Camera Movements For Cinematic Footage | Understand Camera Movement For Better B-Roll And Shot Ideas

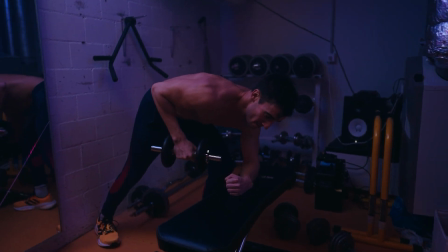8:11 It's a very disorientating movement that can show shifts in the story or match the movement of a subject. It also can be used to create the in-camera transition. You roll the camera after you get the shot you need, and before you start the next shot, you start with the roll in the same direction as before. It's the same as to record a whip pan. When the colors and brightness match, it will look like a seamless transition when you put these two shots in the right time together in the edit. It's also a shot which is often used in music videos. The next shot is the pedestal movement.
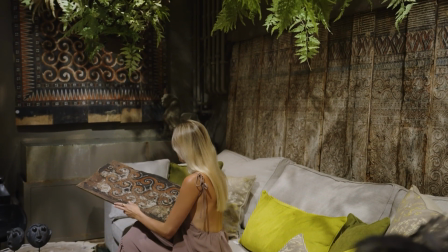8:42 This shot is created when the camera is pointed straight at the subject while the camera is rising or sinking vertically.
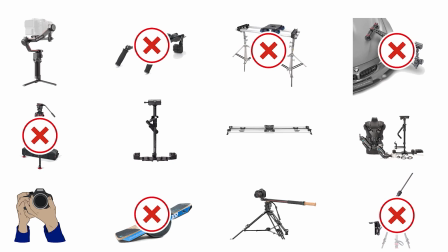8:48 You achieve this movement with the gimbal, Steadicam, slide pod or an actual pedestal.
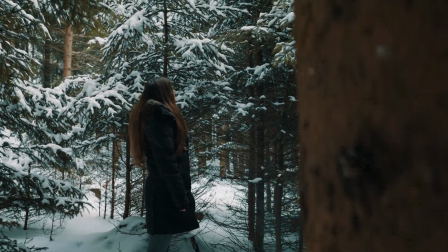8:53 It's often used to reveal something or to show a character's detail, like clothing they wear.
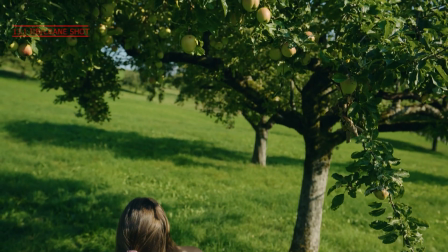8:58 The next one is the chip shot, also called crane shot. This is created by lifting the camera up or down with the crane.
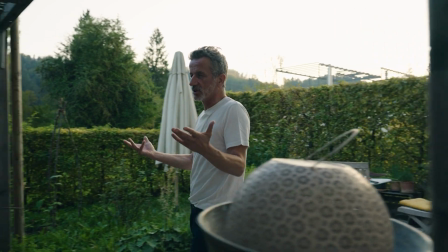9:04 You can combine this very well with other shots like panning, tilting, track, pushing in or out shots.
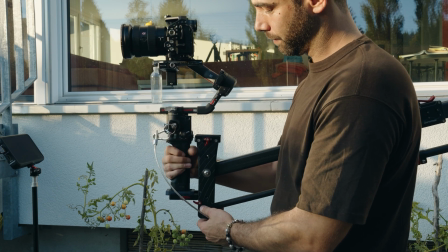9:11 To make such a movement you need a crane combined with the gimbal or also dolly.
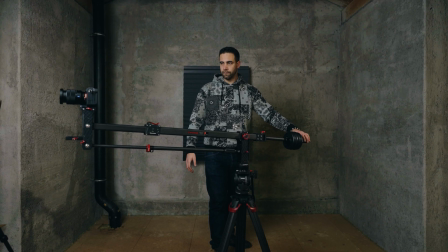9:15 You can achieve a wide variety of shots this way, depending on how big the crane is that you have and with which gear you combine the crane.
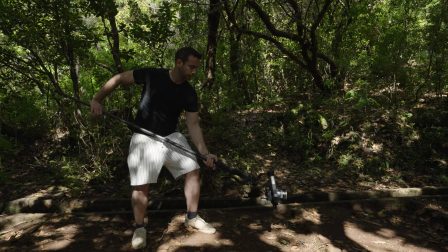9:22 And by the way, you can replicate the crane also with the gimbal combined with the monopod.
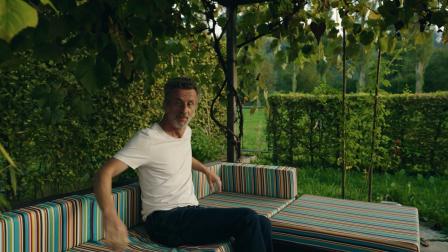9:27 Crane shots are mostly used to reveal something, follow a subject, go through something, get a top-down view and many more.
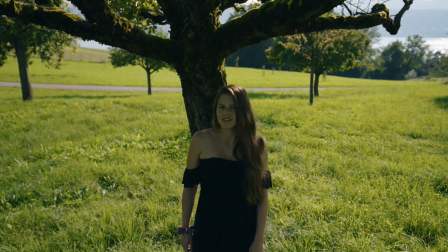9:34 Can be used to show how small someone is when the camera rises up and tilts down, or the opposite to show how big someone is while the camera sinks and tilts up. But with the crane combined with the gimbal on a dolly,
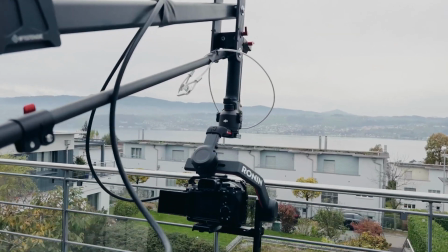9:46 you can do nearly everything that I just explained in this video. Then we have the rack focus.
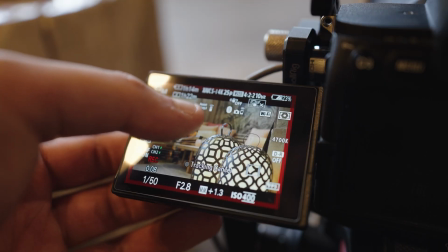9:51 This is simply achieved by changing the focus from one subject to another. You can do it with every stabilization you want.
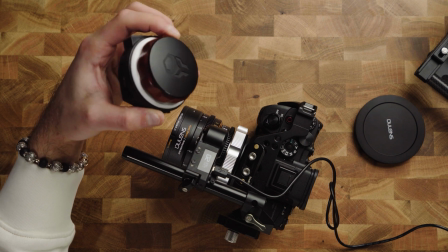9:57 You need only a lens that allows you to change the focus by yourself or with a wireless follow focus. It can direct the audience eyes to what they should pay attention to, especially in conversations, to shift attention to the person that is actually talking right now.
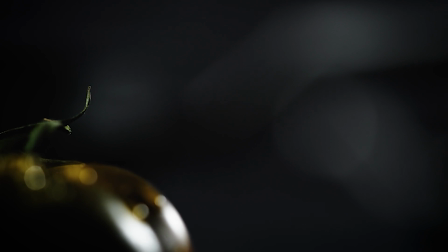10:12 It can also be used to reveal something from the foreground to the background.
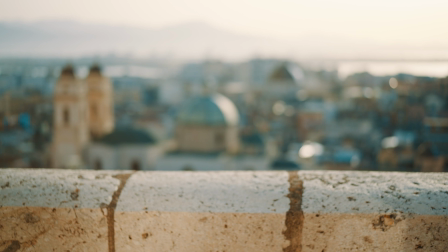10:16 Also, you can have your focus at a particular place and only the subject moves into the focus or out of it, which can also be a good start or end of a video, or to create more tension. If someone holds a gun, direct the focus from the face to the gun. Use it to show what you think is the most important part of the shot.
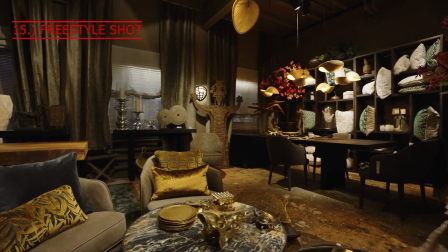10:34 The next one is not directly moved, but you can get it only with a gimbal or a Steadicam. I call it Freestyle gimbal or Steadicam move, where you combine many different shots, primarily for longer takes, allowing you to get more complex movements freely in the whole space.
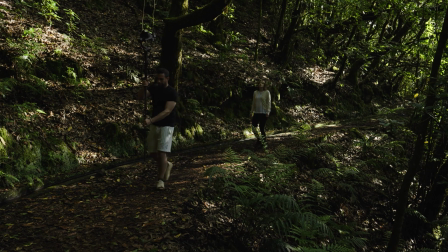10:49 With the gimbal you can also use a monopod on top to get even more possibilities to move freely in space. You can combine every possible movement like tilting up, panning, 360, walking forward and back and much more. The next one is the handheld movement. You need nothing only than your hands and the camera body, or a shoulder rig.
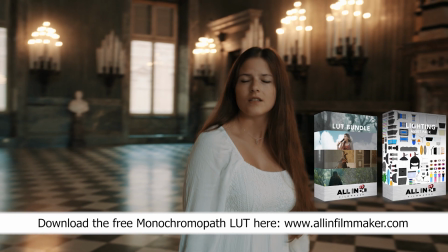11:08 You can also combine different moves and move absolutely free through space.
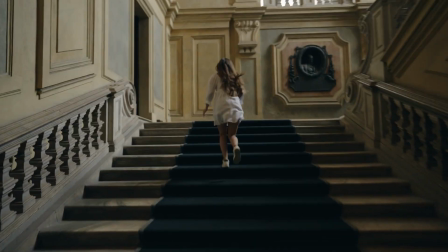11:12 It creates a more intimate feeling as if you are right there, and because it's shakier, it also creates more tension.
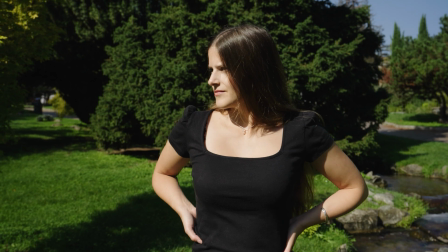11:19 It also makes a look that is associated with documentaries.
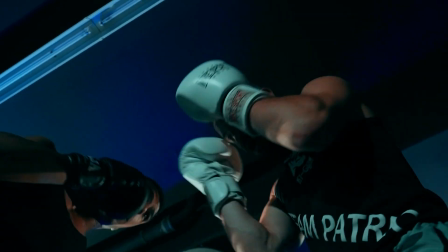11:22 Especially in action movies, this is a movement that gets used a lot to create more stress or tension, to show the hecticness and enhance the action. You have to know, all that what you have heard until now are a lot of examples from different movement types and what is possible to achieve with it,
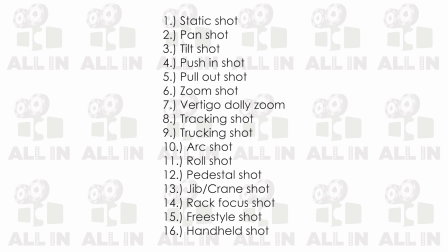11:39 but there is even more possible. Important to know is how the movement is called, for what kind of scenarios it makes sense to use them, and what feelings you can achieve or enhance with which kind of movement. That gives you an excellent overview of all movements. Try to combine and experiment with these movements. Try to make some thoughts in the planning on which movement helps you to show what you want to tell with your story even better. Let's create.